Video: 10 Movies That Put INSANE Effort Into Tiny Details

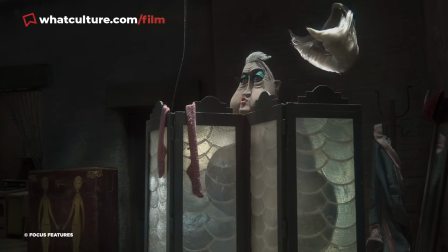The craft is extremely impressive, but here's where the effort goes up to arguably absurd levels.
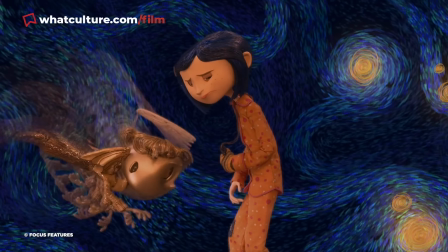Crome didn't merely knit the clothes which would appear on screen, she also knitted Coraline's socks,
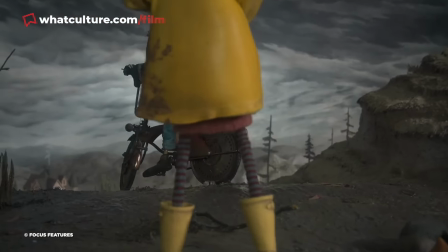which of course are worn underneath her shoes and never actually shown in the movie.
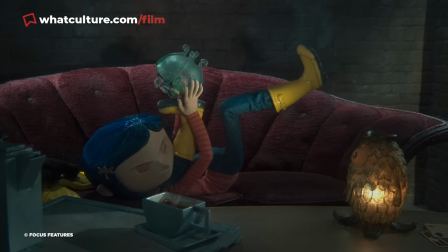Perhaps the filmmakers were just erring on the side of caution, in case they decided they actually wanted to show Coraline's socks, for whatever reason.
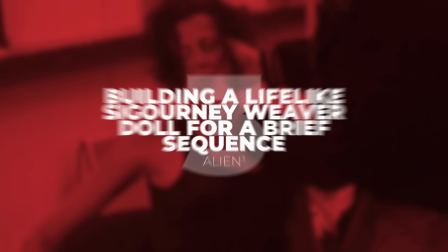Or maybe they were just that committed to going above and beyond. Number 3. Building a lifelike Sigourney Weaver doll for a brief sequence.
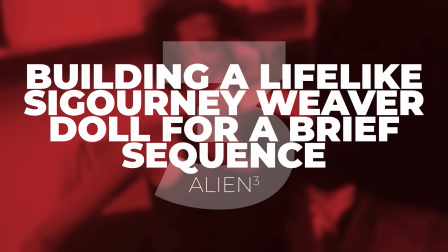Alien 3.
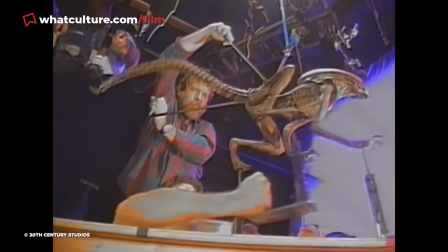Behind-the-scenes footage from Alien 3 shows that the production team had a staggeringly lifelike doll made of Sigourney Weaver,
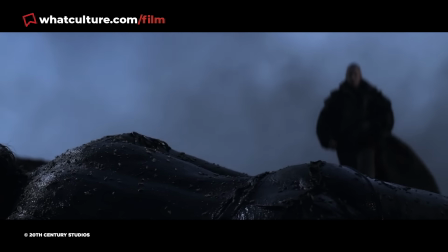which was presumably used for the short sequence near the start of the film where Ripley is recovered from the prison's beach by medical officer Clemens.
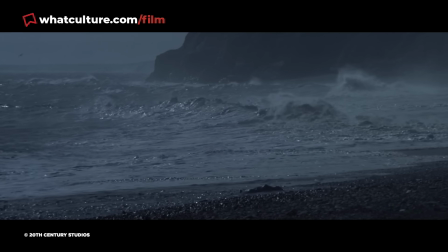Even so, considering the impressively realistic and surely very expensive nature of the doll,
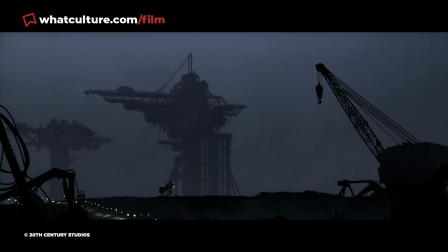was it really worth the considerable time and effort making it, rather than simply having Charles Dance carry Weaver for real?
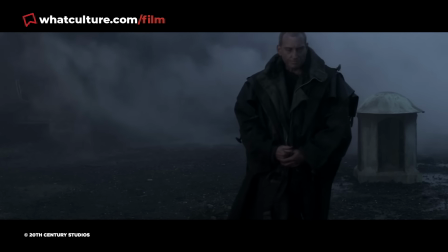Now it is possible the doll was created for health and safety safety reasons, to allow Dance to perform the scene without physical strain or risk of harming Weaver.
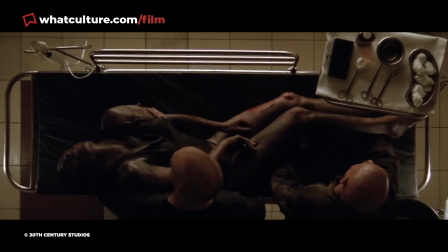Yeah, given how an unconscious Ripley is shown almost entirely in low light conditions and distant shots while being carried,
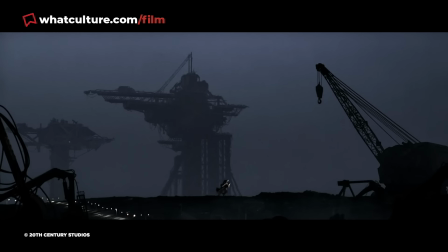this level of detail still seems hilariously unnecessary, right?
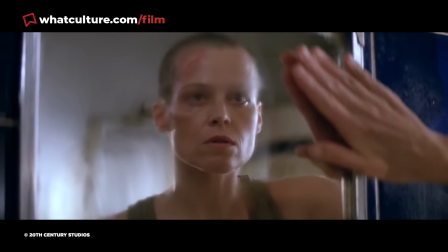Some fans have theorized that a prop this elaborate was originally intended for another sequence which was cut from the film though,
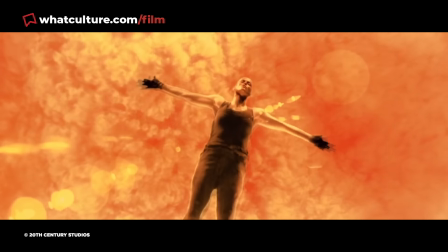considering how Alien 3's script was continually reworked on the fly throughout shooting.
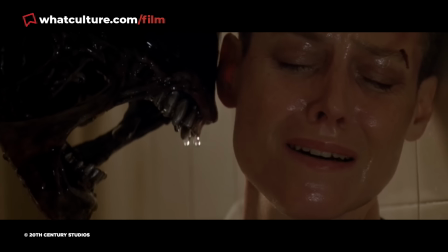But if it was only made for this one scene, then that is a lot of effort for a tiny detail.
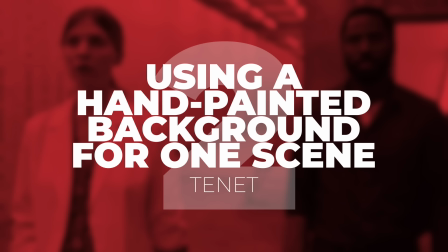Number 2, using a hand-painted background for one scene, Tenet.
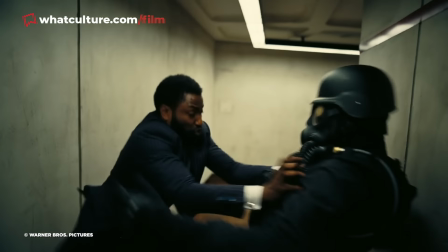Even accepting Christopher Nolan's commitment to doing things the hard, practical way, this story about an early scene in Tenet is absolutely wild.
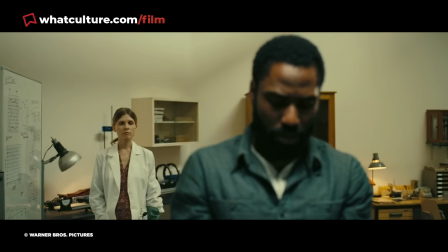You'd never know it from watching, but in the scene where the protagonist meets up with scientist Barbara, the corridor behind the pair is actually a painting.
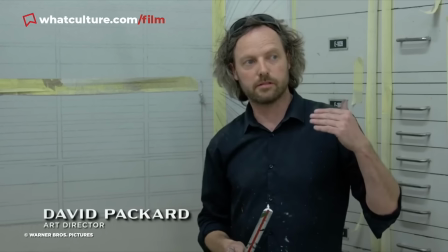A behind-the-scenes featurette reveals that, for whatever reason,
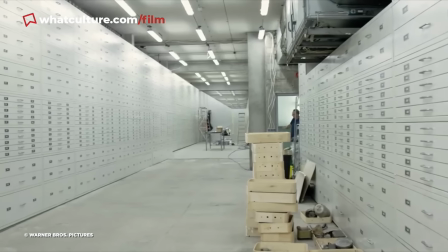the decision was made to blend the practical set with a painting to give the illusion that the corridor extends much further back than it actually does.
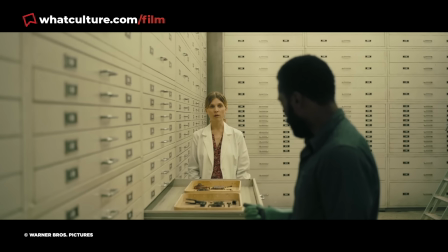A painter was flown in from England to create the photorealistic painting. And even more impressively, they did the whole thing freehand.
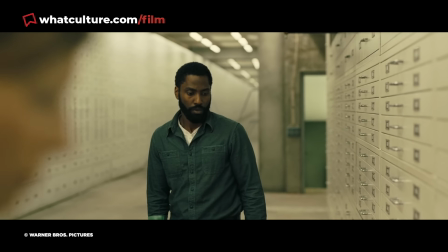The end result is absolutely mind-boggling, perfectly blending in with the actual set,
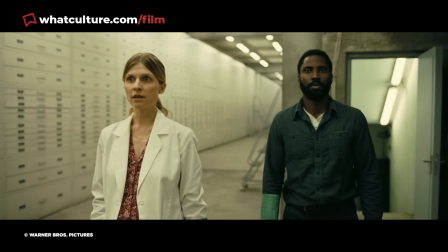though likely aided somewhat by the scene's relatively shallow depth of field.
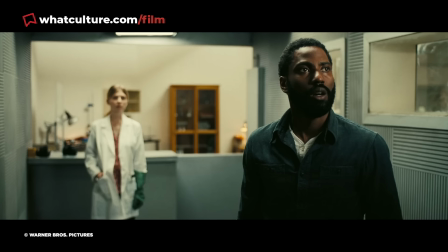Though the overwhelming majority of filmmakers today would likely just use a green screen to extend a set,
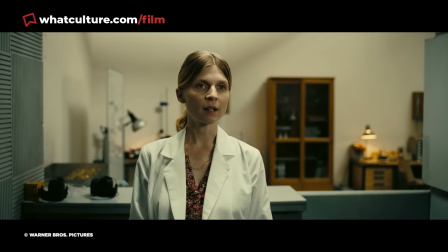Nolan instead opted for a more old-school in-camera trick that's impressively invisible,
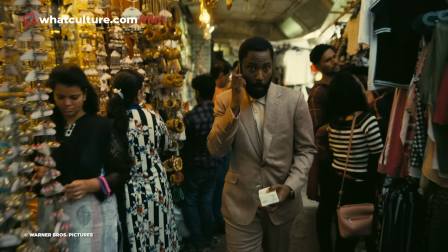if arguably a ludicrous amount of effort for something nobody's really paying attention to anyway. Number 1, eliminating reflections with mattes, Knives Out.
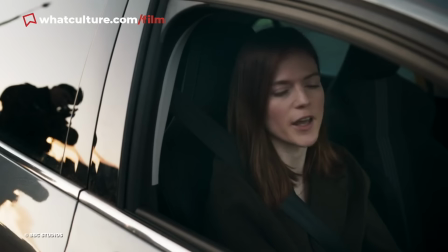Eliminating reflections on film sets to ensure crew and equipment aren't visible can be extremely tedious,
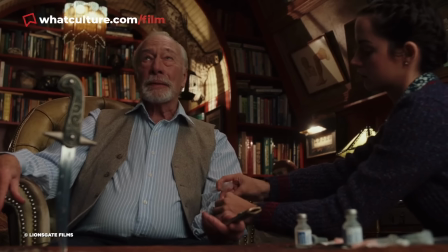with filmmakers often either resorting to removing as many reflective surfaces as possible from the shot, digitally painting out unsightly reflections,
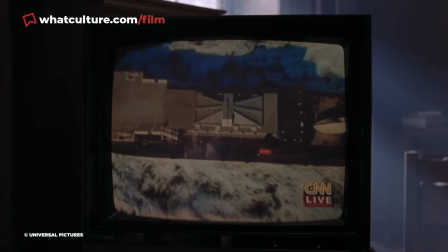or just, living with it.
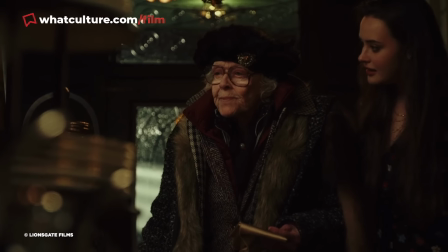But for Knives Out, cinematographer Steve Yedlin came up with an ingenious in-camera method for getting rid of pesky reflections,
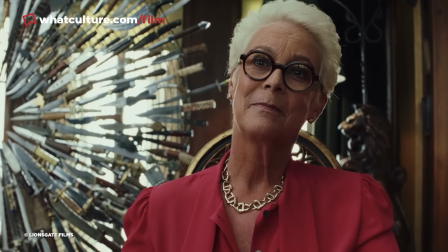disguising lighting equipment as windows.
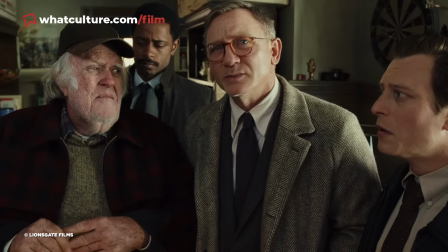For scenes where lighting diffusers would be visible in the glasses of characters played by the likes of Daniel Craig and Jamie Lee Curtis,
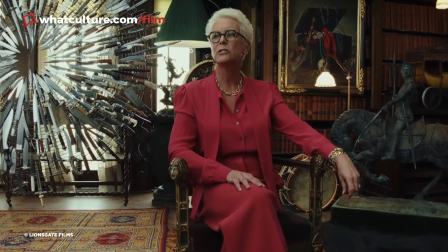Yedlin had mattes created which had the pattern of the nearby window on them.
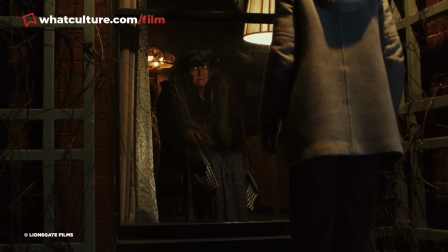When these mattes were placed in front of the diffusers, they would be reflected in the glasses instead,
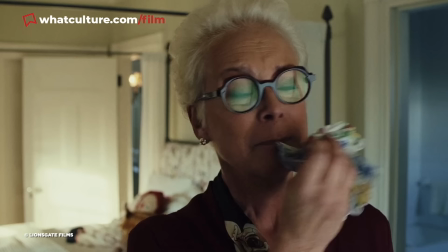blocking out the diffusion and totally convincing the audience that we're simply seeing the window from the scene reflected in the glasses.
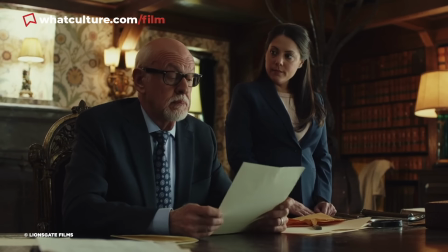Now, it's a fairly lo-fi solution compared to other entries on this list, sure,
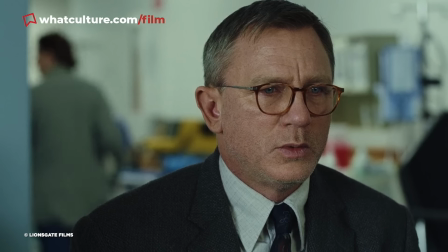but the commitment to fixing reflections practically rather than relying on clean up in post is definitely laudable, so we salute you,
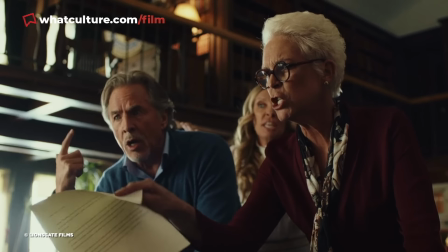Yedlin, good job.